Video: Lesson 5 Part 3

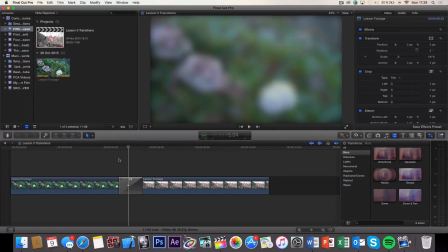[0:00]
So it goes like this. It blurs one clip out, and in the middle of the transition, the two clips fade into each other, and the new clip blurs in.
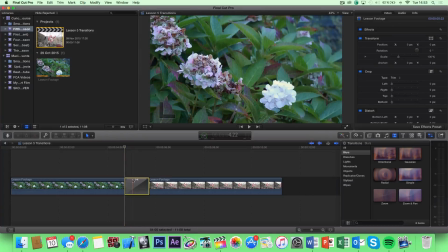[0:08]
So if you go ahead and select your transition, you'll see that we can actually adjust a few things up here in the inspector panel. I'm just going to move my starting point a bit into the transition so we can actually see the blur, like this.
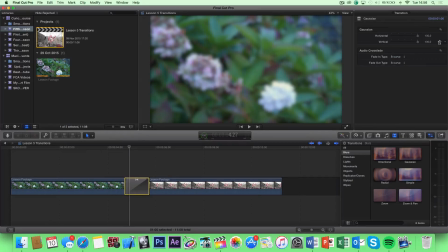[0:21]
So now we can see the changes that we create up in our inspector panel. So in the inspector panel, you can actually adjust two things about the blur itself. You can adjust the horizontal blur amount, and you can adjust the vertical blur amount. And with either one of these turned down,
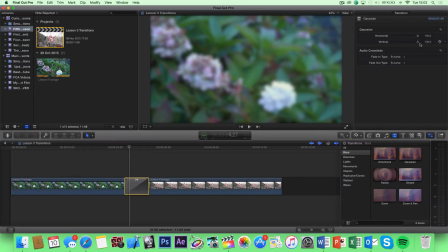[0:38]
it actually gives me kind of a dizzy feeling. So if that's what you want the audience to achieve while watching your movie, you might want to turn one of those down. Then we have the audio crossfade, which is the exact same as in the default transition.
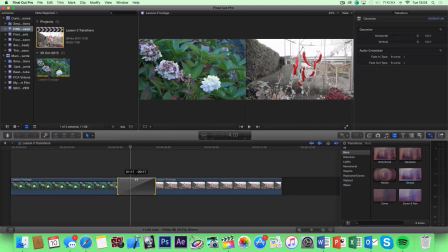[0:51]
And again, with the Gaussian blur transition, of course, you can extend it so it will become a long blur transition, or you can shorten it up so it will become a very quick and short blur.
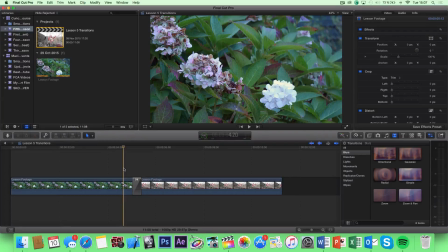[1:03]
Replacing a transition is actually very simple. All you have to do is find a transition that you want to use to replace your current transition. I'm going to choose movements and select black hole.
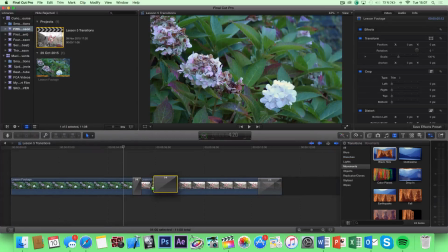[1:15]
So what I'm going to do is click it and drag it over to my current transition and drop it on top as soon as I see my current transition is highlighted.
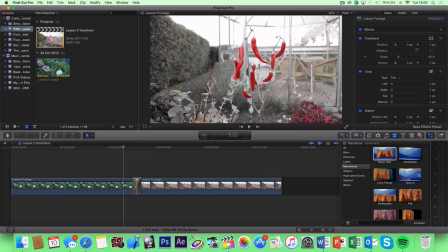[1:24]
That simply replaces it with a new transition, keeping the length of the previous transition.
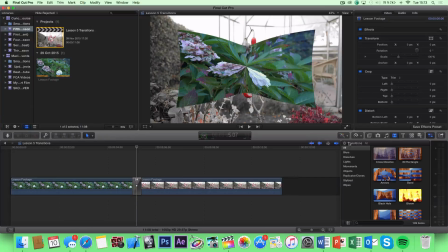[1:29]
Finding a transition in Final Cut is not very hard at all. As you can see, they have plenty of transitions, everything from blurs to dissolves to lights and so on. And if you go under all, you can see this huge list that goes on forever. So I'm sure you're going to find the perfect transition for your movie.
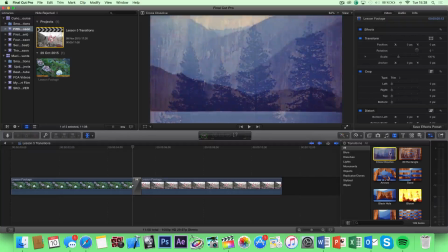[1:48]
The transitions that you're most likely going to be using the most are the cross dissolve transition and also the fade to color transition.
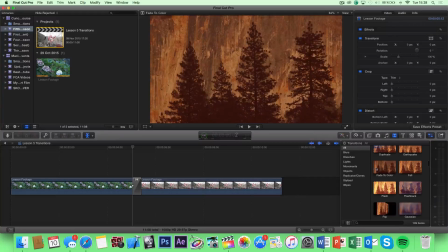[1:56]
Those are the two transitions that make your movie look professional.
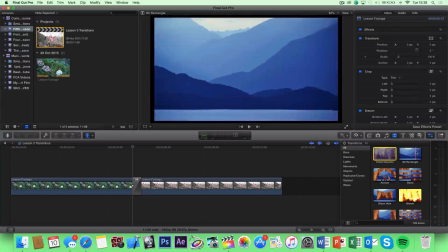[2:00]
Transitions that you want to avoid using are the 3D rectangle or the band transition or maybe the
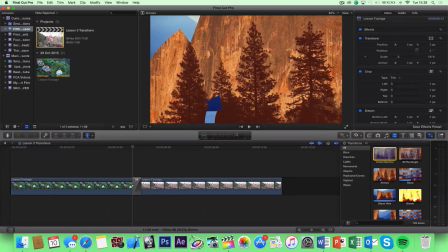[2:07]
arrows or anything crazy like that that will make your movie look unprofessional and makes it look like it's been created by an amateur.
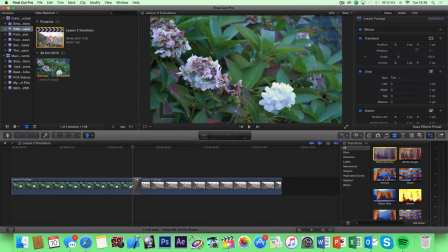[2:14]
To keep the professional look, you want to stick with simple transitions like the cross dissolve or the fade to color transition.
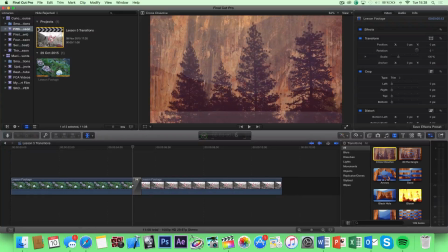[2:22]
Unless it has a special purpose, like if you have a flashback, you might want to use a blur transition.
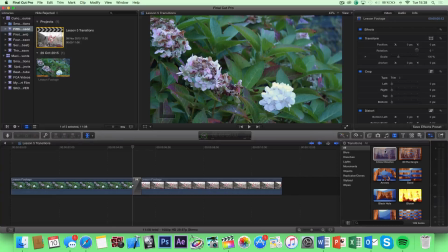[2:28]
But the main rule is to stick with the simple transitions.